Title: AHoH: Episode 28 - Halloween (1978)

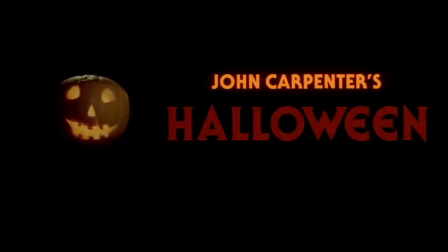0:13 Welcome back everyone to A History of Horror. Today we're going to look at 1978's Halloween, a little independent horror film directed by John Carpenter.
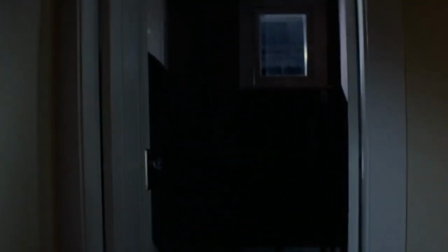0:21 Halloween didn't invent the modern slasher genre. That honor actually goes to Texas Chainsaw Massacre and Black Christmas.
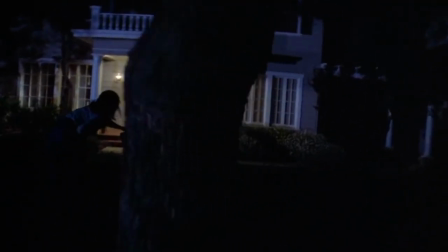0:28 What Halloween did do, however, was bring the slasher movie formula to mainstream audiences.
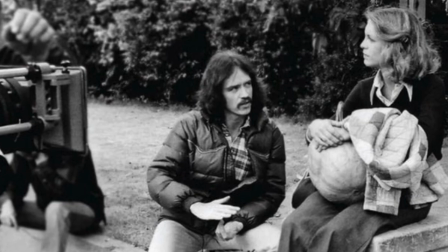0:32 John Carpenter was hired as the writer and director, creating a film on the simple premise that a masked killer stalks babysitters on Halloween.
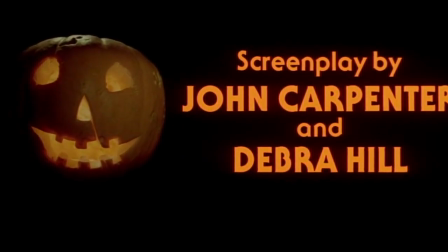0:39 The movie opens with Carpenter's own music score playing over the credits as a flickering jack-o'-lantern approaches the audience.
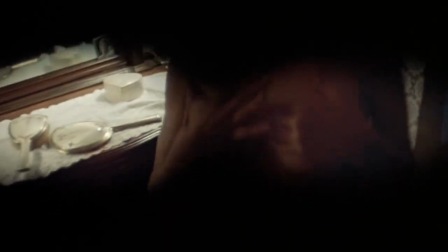0:45 We then shift to a POV shot of someone wandering a house, picking up a knife and mask, and wasting no time killing a young girl who had just hooked up with her boyfriend.
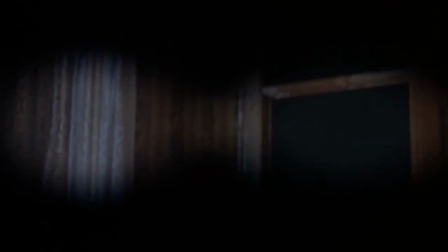0:53 It's a very basic concept, but it's effective in setting the tone for the rest of the movie.
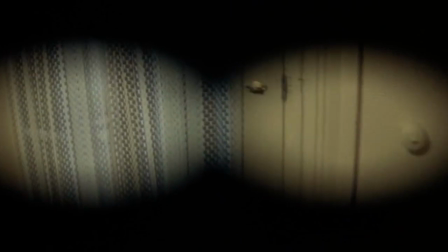0:57 When setting up for a story that's based on building suspense, it's usually a good idea to open with something shocking just to get the ball rolling.
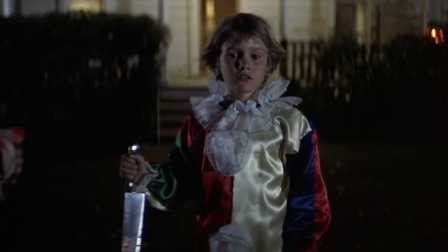1:04 And holy shit, the murder was done by a kindergartner. The scene is meant to subvert your expectations,
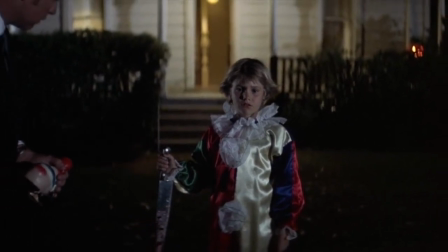1:09 but as Michael Myers' parents stand there, I can't help but wonder how they're just now realizing their kid is crazy.
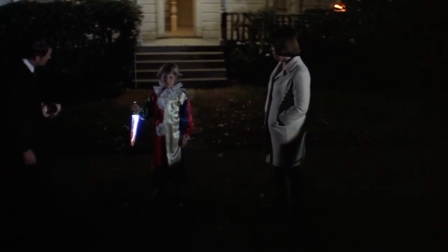1:14 How did they not ever notice that the kid probably has a dead cat in his room or something like that? Anyway, we fast forward 15 years later.
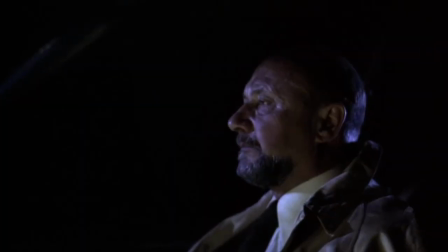1:20 Michael's been institutionalized since killing his sister, and Dr. Loomis has been a psychiatrist during that time.
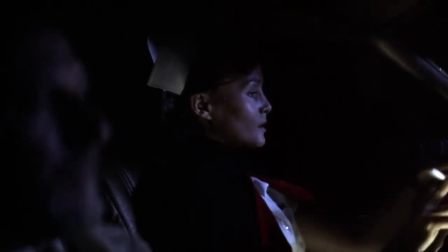1:26 The doctor is on his way to escort Michael to a maximum security prison where he would spend the rest of his life. They arrive on a dark and stormy night, arriving to see mental patients walking around the vicinity.
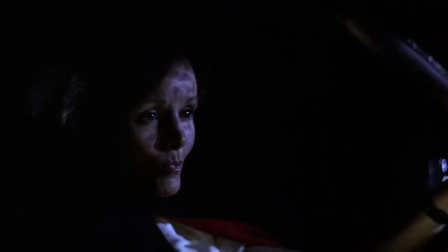1:35 This scene is forever creepy to me. If you're ever driving by a mental hospital for the criminally insane and you see patients grazing, just leave the area.
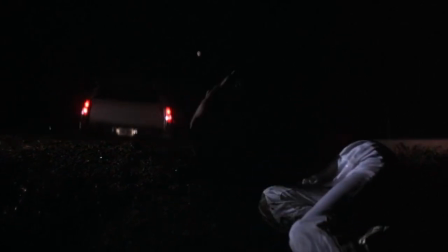1:43 Nothing good is going to come out of you getting out of your car. In the ensuing chaos, Michael escapes because someone at the hospital apparently taught him how to drive a car.
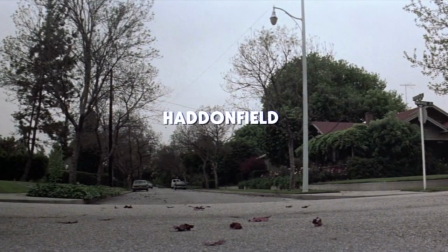1:50 We then shift to Michael's hometown of Haddonfield, Illinois.
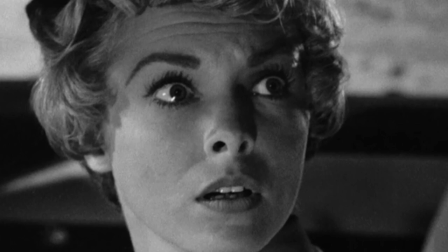1:53 Laurie Strode, played by Jamie Lee Curtis, the daughter of Psycho's Janet Leigh, is a babysitter and high school student with seemingly absent parents.
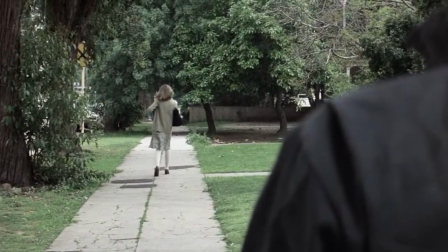2:01 Michael Myers takes an interest in her, and from here on, most of the movie plays out as he acts creepy and stalkerish around Laurie and her friends.
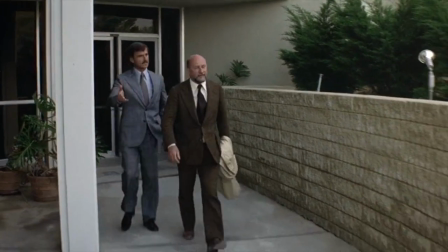2:08 Meanwhile, Dr. Loomis arrives in town to hunt down Michael Myers, kinda like Van Helsing is always trying to hunt down that menacing Dracula.
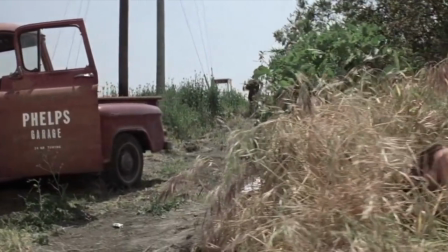2:14 Carpenter creates a suspenseful atmosphere where you're wondering how many people Michael will kill before Loomis finally catches up to him.
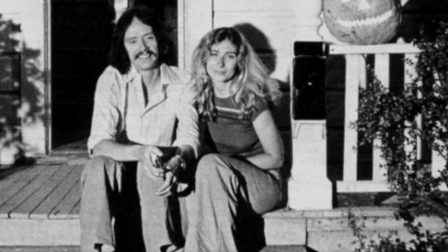2:20 Deborah Hill co-produced and co-wrote the screenplay, covering the dialogue between Laurie and her friends, while Carpenter worked on the dialogue between Loomis and the other adult.
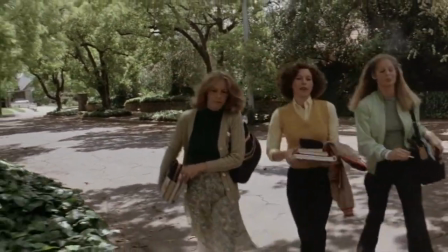2:28 Being a former babysitter herself, Hill was able to create female characters that aren't complex, but they feel authentic.
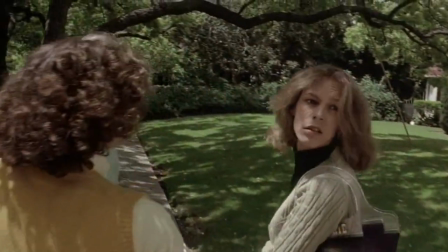2:34 They're basically exaggerated versions of the friends that she had when she was in high school.
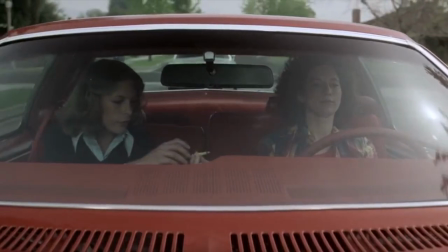2:38 Laurie is the classic every gal who appears innocent, but she'll still smoke a joint and talk about hot guys.
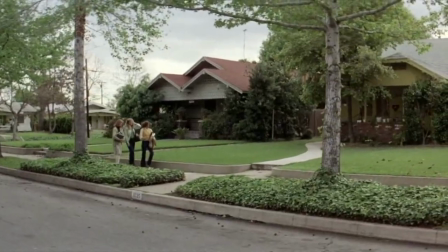2:43 Her two friends Annie and Linda are almost polar opposites.
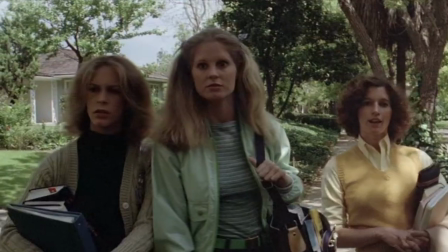2:46 Annie is dry-humored and has a sarcastic comment for everything, while Linda follows the bubblegum ditzy cheerleader archetype who says totally way too much.
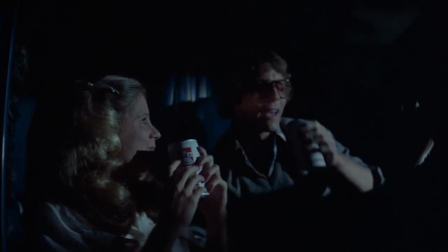2:54 Totally. Yeah, I think I got it. Totally dark.
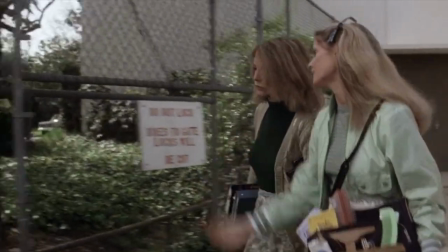3:00 He's totally not here. I'll be totally wiped out. I don't think you have enough to do tomorrow. Totally.
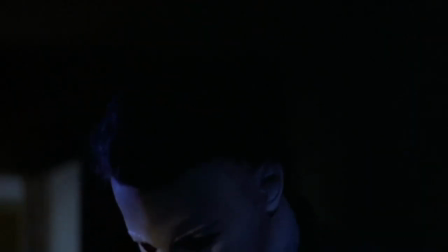3:05 It's totally fucking annoying. So on to the killer. There's a lot to unpack with them.
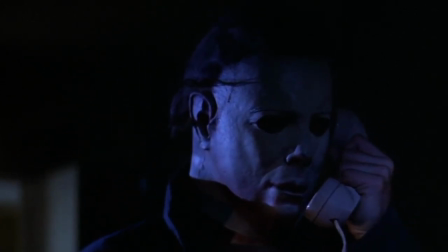3:09 At first glance, it looks like the prototype for all the slashers we'd see later on, but Halloween goes a bit deeper than that.
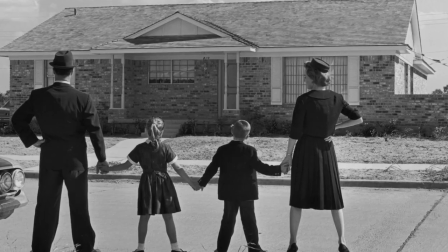3:15 During the White Flight, parents thought they could protect their children from the violence of the inner city by moving to quiet suburbia.
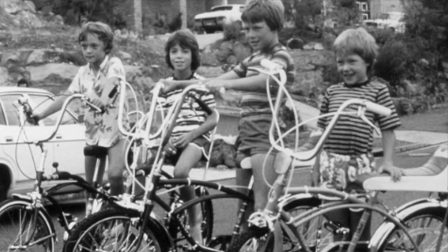3:20 This was also around the time we'd see our first generation of latchkey kids, as homes were fragmented,
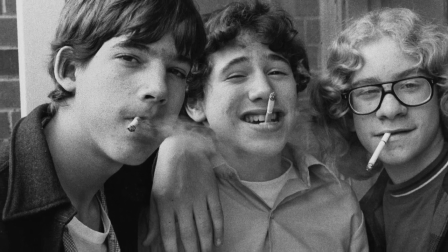3:25 both parents worked, and their kids were left to raise themselves on television and peanut butter sandwiches.
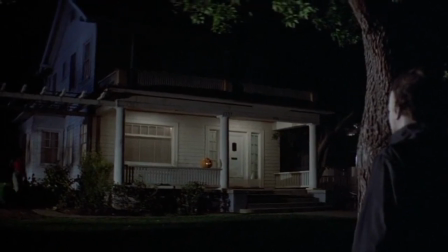3:30 For Michael Myers himself to be a suburban kid turned killer, it totally slaps the whole concept of security across the face.
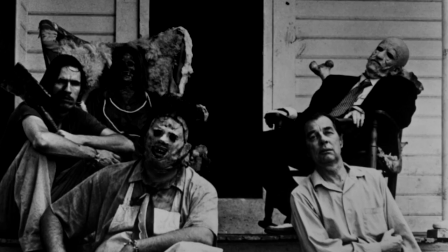3:36 In Halloween, it's not about visiting the wrong hotel or ranch in Texas. In this case, Michael Myers is the party that comes to you, to your neighborhood.
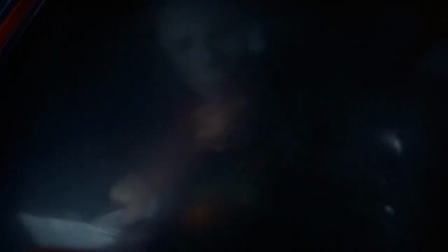3:44 He wears a white expressionless mask and doesn't say a word throughout the movie.
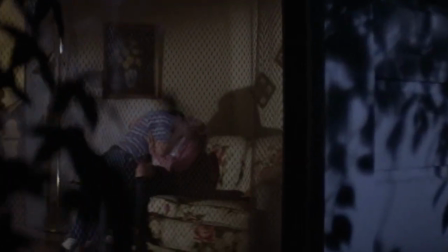3:47 His movements are calm, almost robotic, and he just observes his surroundings, waiting for the right moment to kill for no particular reason.
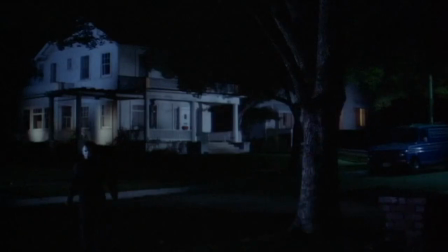3:54 He never runs, but instead walks at a brisk pace, moving with a purpose.
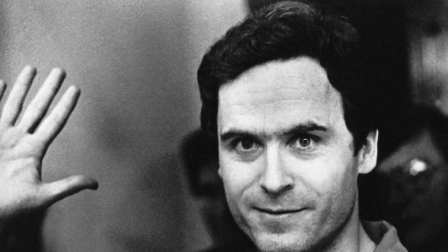3:58 Just like Ted Bundy, he was considered mentally ill and psychotic early on, but over time, Dr. Loomis begins to see him for who he really is.
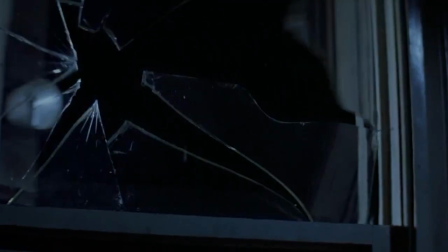4:05 Absolutely and terrifyingly evil.
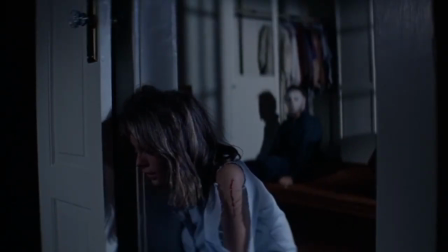4:07 The way he consistently stalks Laurie, he could have sliced up her or her friends at any moment, but instead deliberately allowed time to be creepy and let them get scared.